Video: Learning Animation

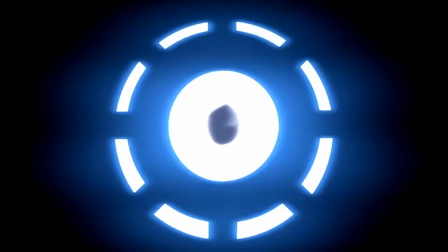[8:06]
It's a beautiful cartoon if you watch the cartoon that they've put together,
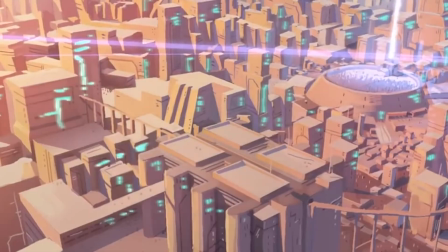[8:10]
but you can see that it's too clean in the lines and the colors.
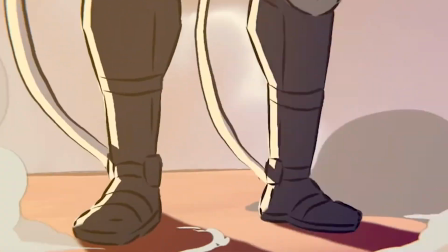[8:16]
It's too flat, it's too vectorish. It feels very vectorish.
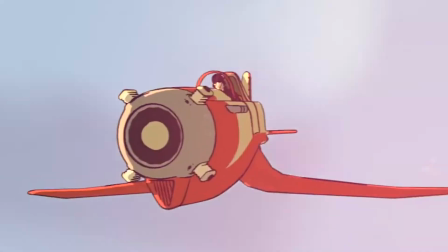[8:21]
So I've been trying to understand how to avoid that particular look because it doesn't look very attractive.
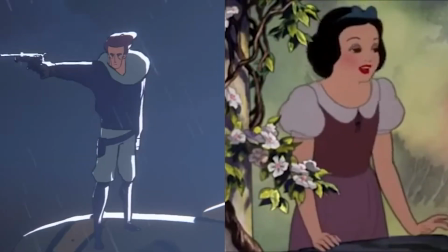[8:25]
Like you can put the Blender animation side by side with Disney's first feature film, Snow White,
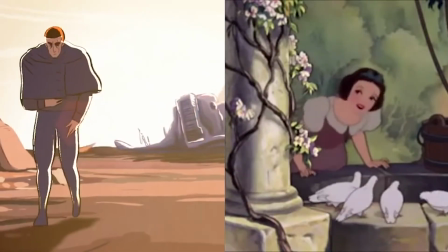[8:33]
and the Snow White, with all of its imperfections, will still stand out. That's because it doesn't have the vector feel to it.
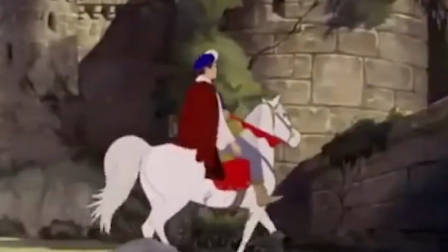[8:39]
So I've been researching a lot. What does it take to get away from that vector feel? And basically it has to do with
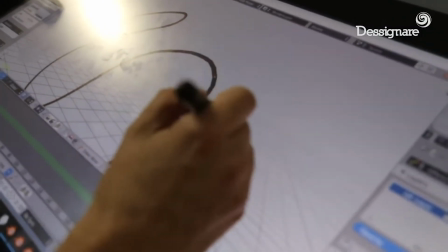[8:48]
one of the problems with the vector feel is that the outlines are too thick, right?
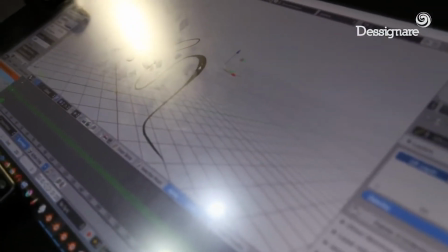[8:55]
They're very black and very thick. So like a character would have a very thick black outline.
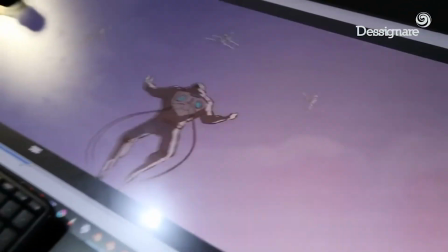[8:59]
What Disney did was they had very thin outlines when they were doing their inking,
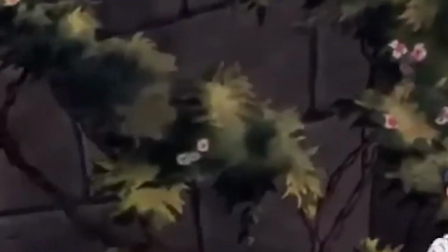[9:05]
and oftentimes the outlines themselves were colored to the shape they were circumscribing.
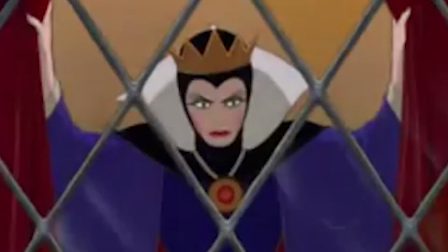[9:11]
So if you had like a shape of someone's face, whatever, it might have that tint.
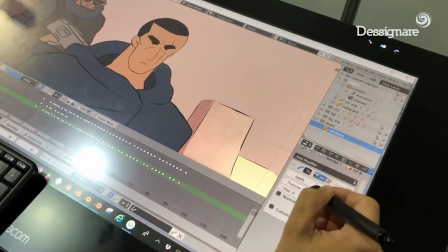[9:17]
The outline would have that tint instead of having a black, like thick black tint, which is what this cartoon in Blender suffers from. So there's ways to get away from the vector feel. And the other thing that you can do in Blender is you can change your brush that you paint with.
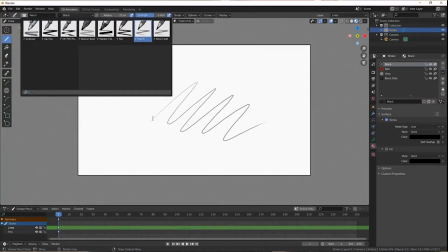[9:33]
So it doesn't have to be like an ink pen, like with a solid,
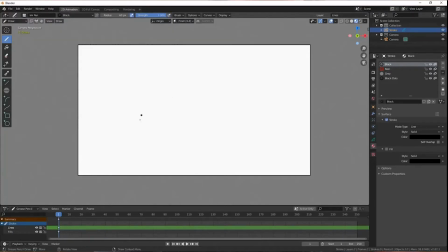[9:38]
uniform, fake sort of flow of ink, as it were. It could be a pencil, which could have imperfections in the brush itself.
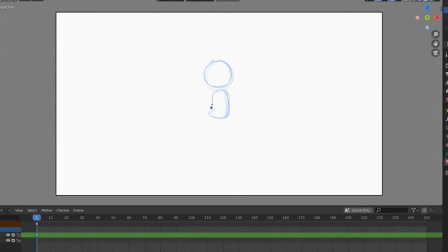[9:47]
So your line could be a straight line, and yet have like little subtle like texture to it, which could be in every way as good as a pencil drawing, but still be a vector and therefore receive all the advantages of a vector,
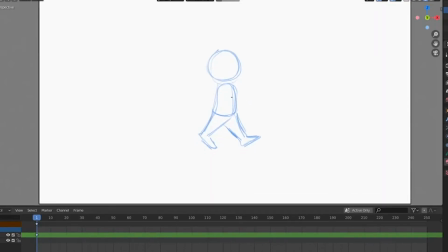[10:03]
namely that you can move and adjust it and change it and fix errors and move, like just moving vectors after the drawing is finished is something that Disney masters never imagined could be done, but now it's doable in Blender easily. So I think, and obviously I've never done a day's worth of animation in my life. All this is just preliminary research work, but sounds to me like modulating the brush stroke and color and making it almost invisible, and also modulating the actual brush texture to make it less uniform. Just on maybe 1,000 more things that I can't even imagine right now will help us get away from sort of too cartoony a feel, and it will become more of like a drawing, an old-fashioned drawing. So I'm very excited. My head's exploding from all this learning, but I'm very excited about what the potential for the future holds, and this is only the beginning. You'll see more of what I'm talking about very, very soon.